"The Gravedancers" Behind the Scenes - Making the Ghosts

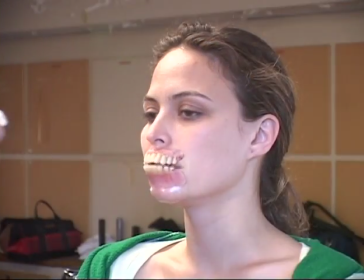What I really wanted to do was treat her like a marionette, like there were like kind of ghost strings holding her up.
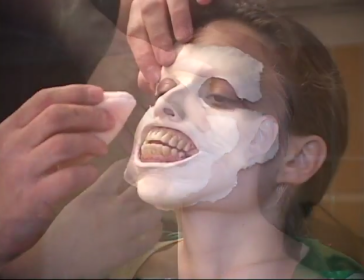Now, we couldn't really afford to do that because we'd have to build a whole set and stuff, so we had to settle for,
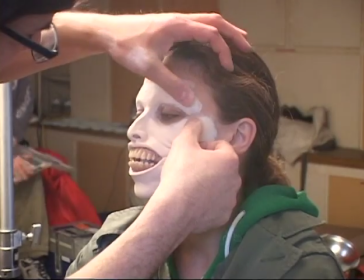basically a stunt person acting kind of rigidly and dragging her around by the most low-tech techniques possible.
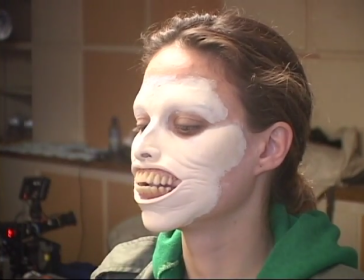This was actually like the last makeup that we did
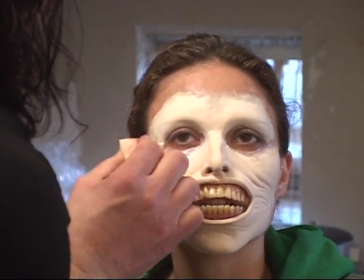because we didn't cast Josie Mara until about 3 days before shooting, and so they were waiting to start the design.
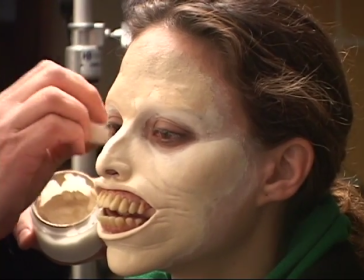So the unfortunate thing is that this is the one that we have A, the least amount of footage on,
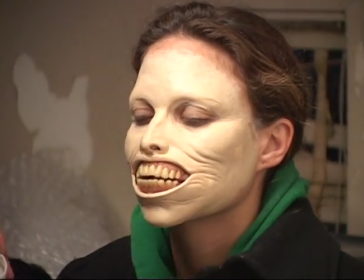B, had the least amount of time on, so there were no chances for revisions.
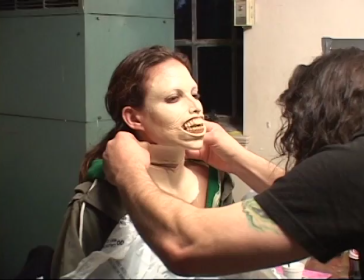I like the way it looks, but the smile,
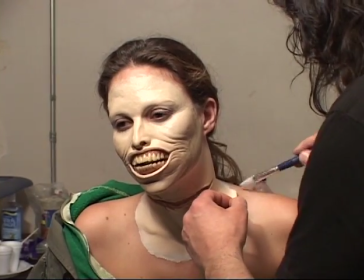that's kind of the important thing that is kind of the uniform that makes the Gravedancers ghosts the Gravedancer ghosts.
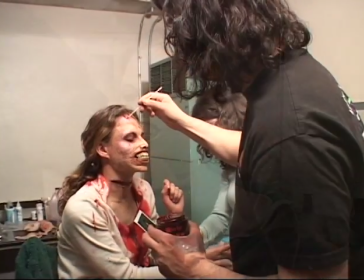Wasn't there. I mean, it's there, but it's not quite as wicked as I'd like.
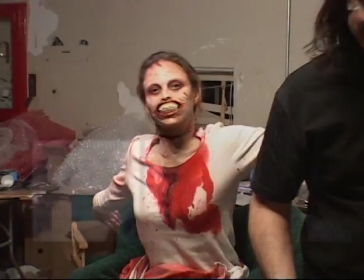But with that being said, and under the time constraint, I think that it's a fabulous job that he did, and it came off pretty cool. And here it is in the final film. finally is, as I lovingly refer to it, the big head.
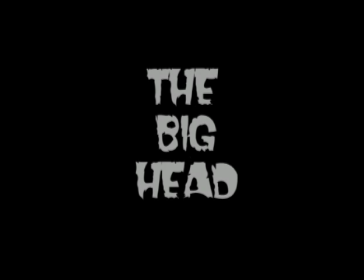This is an ending I like quite a bit, but this is my initial concept,
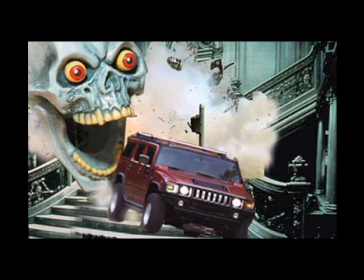which is a pretty goofy Photoshop that I did of Humvee going downstairs with a skull.
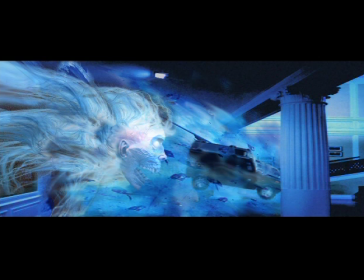My second director, Eduardo Cisneros, kind of stepped it up, and we really kind of fell in love with the idea that this was kind of the entity that we wanted to see. When you're doing a low-budget movie, particularly one as low-budget as ours, I don't trust relying completely on CG effects.
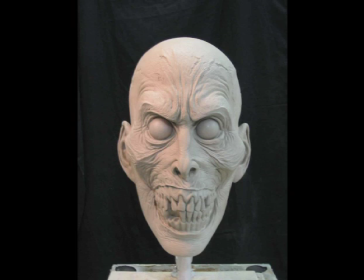So what I asked Spectral to do was build a giant chomping head.
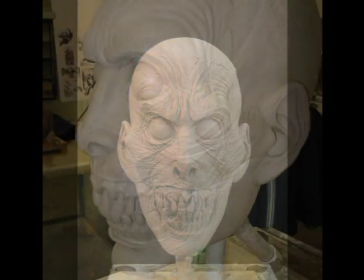I wanted a giant puppet head.
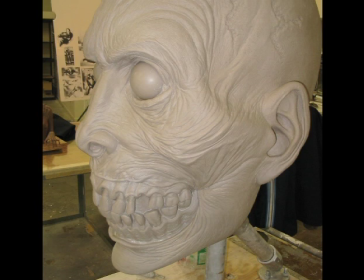And Norman he loved the idea of doing it and really seemed to get his kind of influence on Evil Dead 2 and stuff like that,
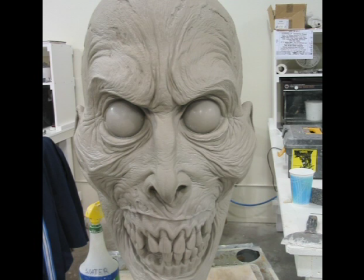and really kind of made a very cool Evil Dead-like head.
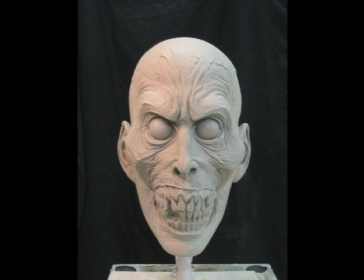The trick was that it was quite an enormous head, and the other thing is that he had to make actually there you could see the big geek next to the big head,
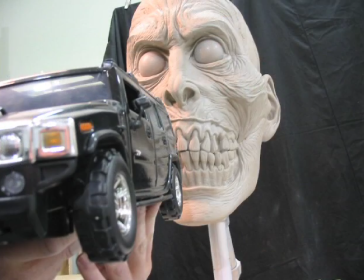and I would also bring my cars over there because I had to had to get a basic idea of what we
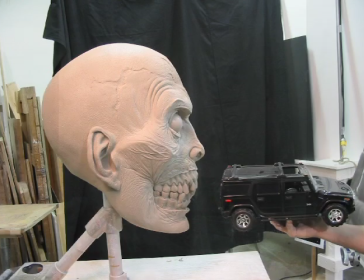were doing, and I'd get very excited, and then they'd kick me out of the shop. Anyway, so this is actually the head.
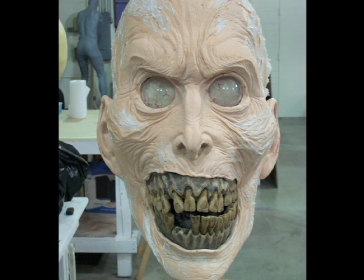Once we had built an understructure of it and put the foam skin over it, and you can see here it kind of had a chomping mechanism, looks kind of like Jaws there,
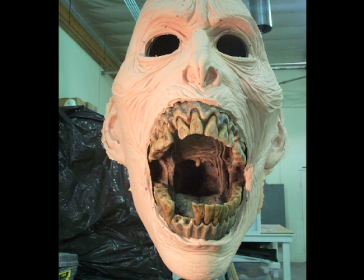and it was like it was just like essentially it was on a C-stand there, and they just have this giant handle that would just make the thing open and close, and it was just a big chomping monster or whatever.
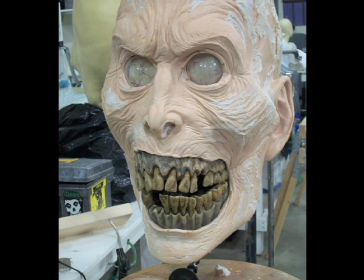So I liked the way it looked, and I thought it was a lot of fun. So the next step was for Norman to paint it up, and he did this kind of cool,
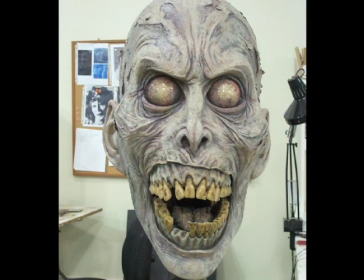very decayed zombie looking thing. What I love about it is that it's missing teeth and stuff,
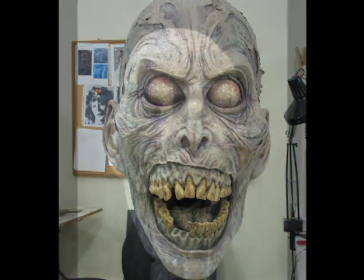and why a ghost would be missing teeth I have no idea, but it's a giant head chasing a Humvee, so by that point it's kind of like who cares, kind of like whatever is whatever goes. We just wanted a really kind of neat looking thing for it.
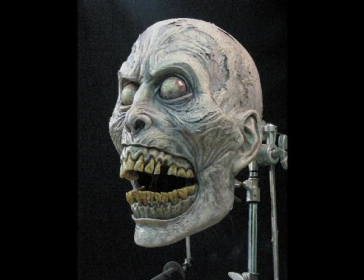So after this step, the last point was to get hair onto it and put it in front of a green screen, and that's essentially what we did.
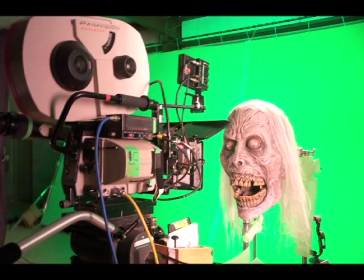Is we had a half a day of Norman puppeteering the big head in front of a green screen, and we'd move the camera by it to make it look like it was moving, and chomp it down,
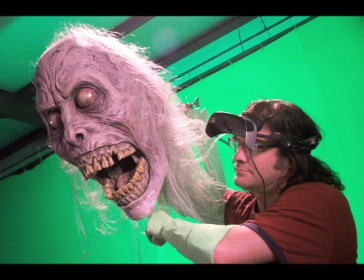and had a fan blowing on it like it was a rock star or something, and it was pretty cool. It was definitely a fun day, and again, another one of those props that I wish was in my living room, but unfortunately it is not.
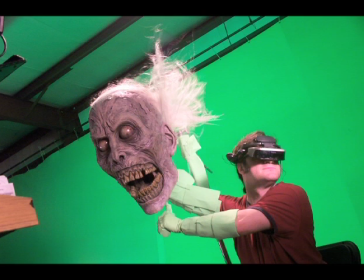So, anyway, and here's the finished result, which we put a fair amount of kind of CG spectral energy around it to kind of make it more a luminous kind of ghost-like thing.
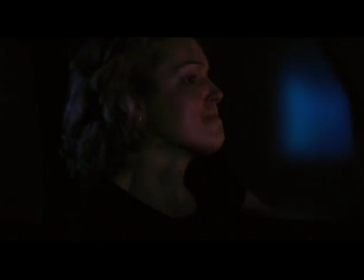But again, everything you'll see that the head does is a big puppet.
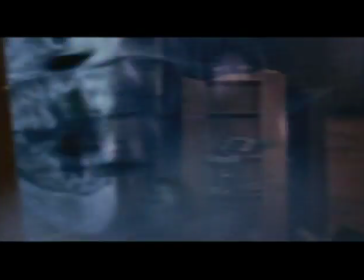So again, I thought that was pretty cool. So.
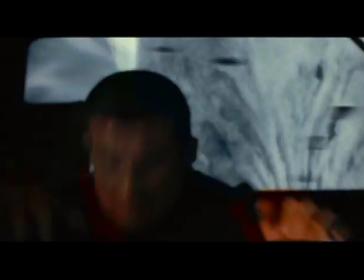Anyway, so that is, hope you have a better idea of where the ghost came from, and yes, we'll see you next time. Thank you very much.